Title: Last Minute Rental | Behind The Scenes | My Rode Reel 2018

I'm Sean Gonzalez and you're watching the behind the scenes video for Last Minute Rental for the 2018 My Road Rail Short Film Competition. Make sure you check out the short film right now before you watch this one and I hope you guys enjoy.
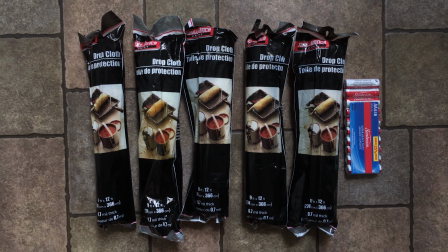[0:14]
Starting off with the set decoration what I did was I bought a whole bunch of drop cloths from the dollar store. I probably had about 10 of them and I covered up all the windows in the house.
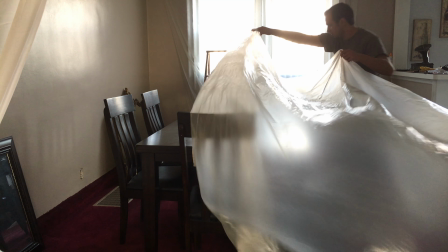[0:24]
Each scene was done separately so it wasn't all done at the same time. mostly all the downstairs area and the living room and dining room.
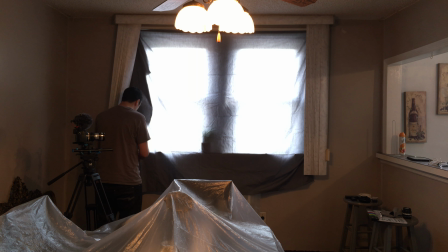[0:32]
So I went back in and I covered the windows because it wasn't as dark as I wanted it to and it actually gave that dark eerie feeling.
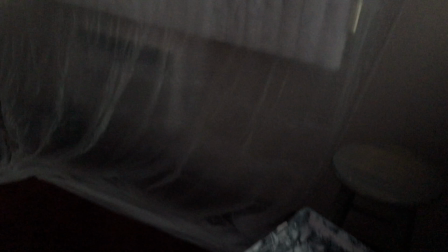[0:40]
I put a couple of paint buckets, some paint brushes and supplies spread them out through the house,
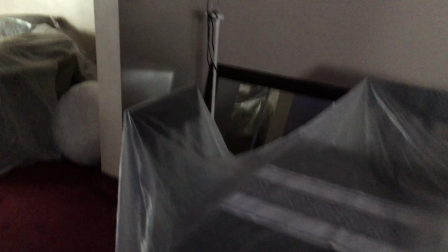[0:45]
a ladder and I just wanted to give it that feel of an unfinished house or a house that was worked on that just never got done.
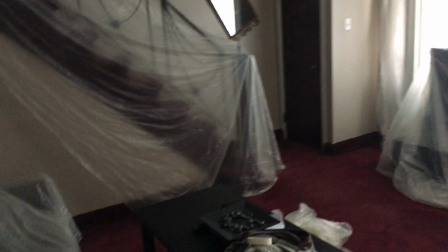[0:53]
I covered the railing, the couches, the television,
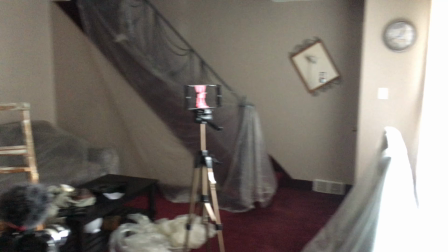[0:58]
even a couple things on the wall as you can see it looks pretty unfinished which is the look that I was going for
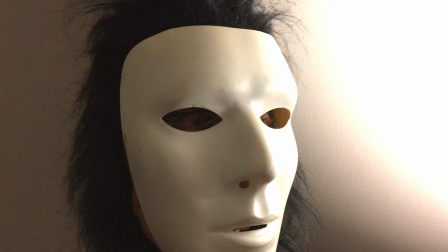[1:04]
the creepy face that you've seen in the dining room shot was just a gorilla mask with some creepy hair and a white
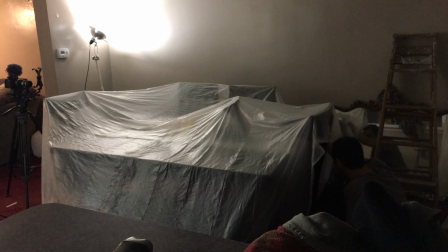[1:11]
mask with no features which turned out pretty scary once it was under the drop cloth and worked out quite well most
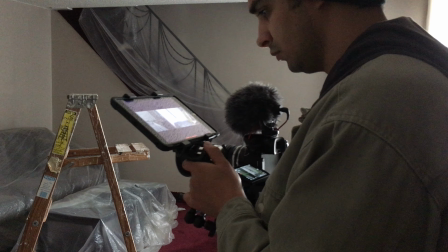[1:20]
of the film was shot on a tripod so what I had to do was add some camera shake in post-production because that's the feel that I was going for.
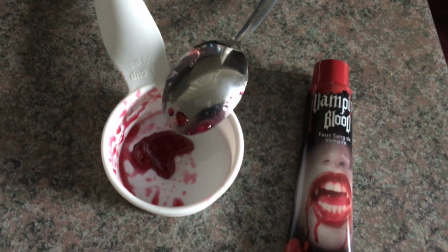[1:28]
The blood is just some fake blood and jelly from the dollar store
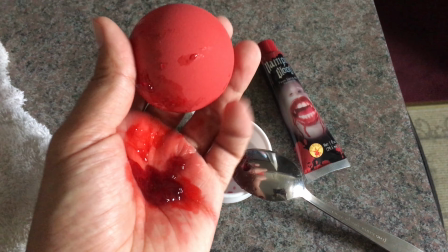[1:33]
and you mix it up and it gives this nice gory brain matter type of effect.
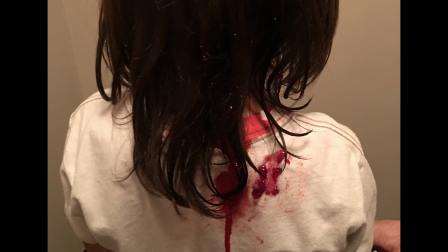[1:38]
My nephew did an amazing job, Isaiah, he can't wait to do the next one.
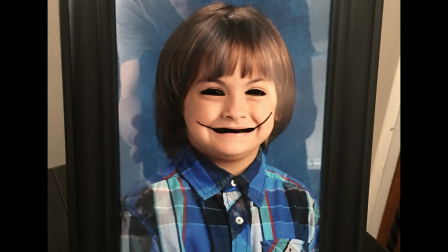[1:42]
This is just a picture frame from school with dry erase marker which came out pretty creepy.
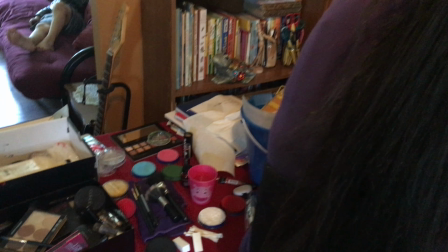[1:48]
Now my sister was a special effects makeup artist for this film. she's an amazing artist
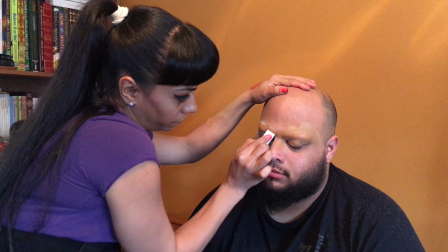[1:53]
and she's doing makeup on Juan Matos my scary clown actor
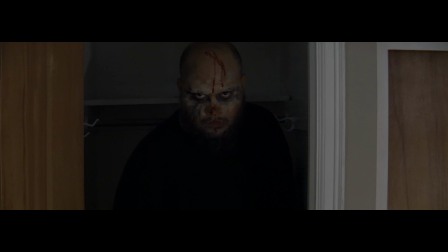[1:57]
he did an amazing job it's a shame that I deleted some footage and I had to do the best that I could with my dollar store makeup
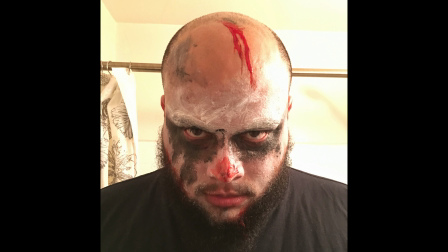[2:06]
to try to imitate what my sister did you can't really tell because my head covers
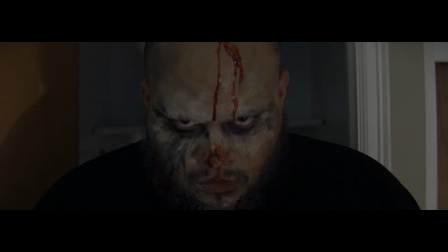[2:12]
one of the shots that I did and then her shot was this one which had all the detail on it.
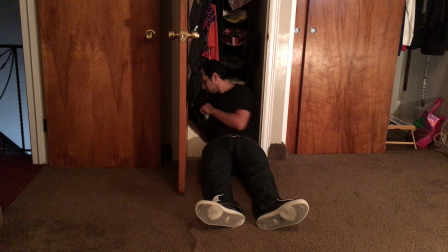[2:17]
Pulling myself into the closet was actually harder than it looks, but I was able to do it and it looked pretty good from the hallway.
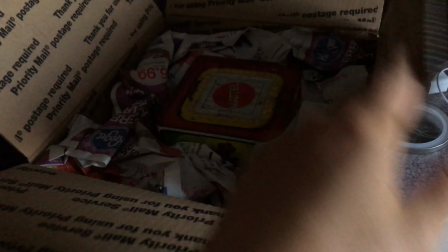[2:25]
I actually ordered a 40 year old jack in the box off of eBay. This thing is older than me.
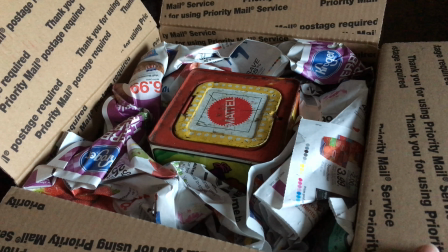[2:30]
It's beat to hell, but looks great and it worked in the scene.
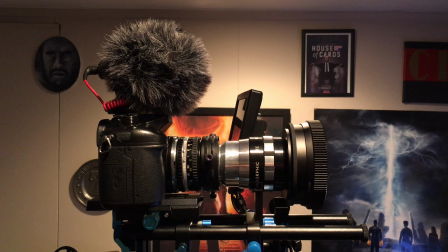[2:33]
The camera setup I used for this film was a GH4 in anamorphic mode, an anamorphic lens, the SLR Magic Rangefinder,
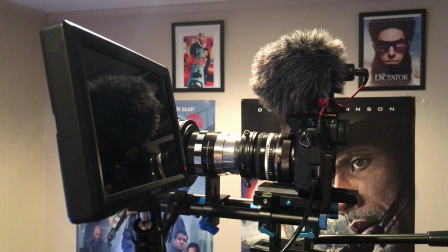[2:40]
the Rode Video Micro, and a 7 inch fuel world monitor.
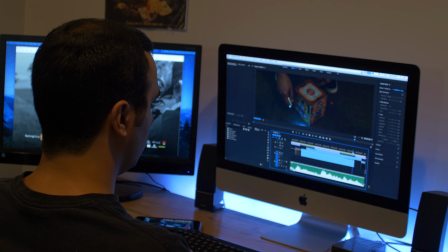[2:43]
Editing this This film was so much fun, I've seen it over and over in my head a thousand times, I knew exactly what I was doing and the look I was going for and it turned out great.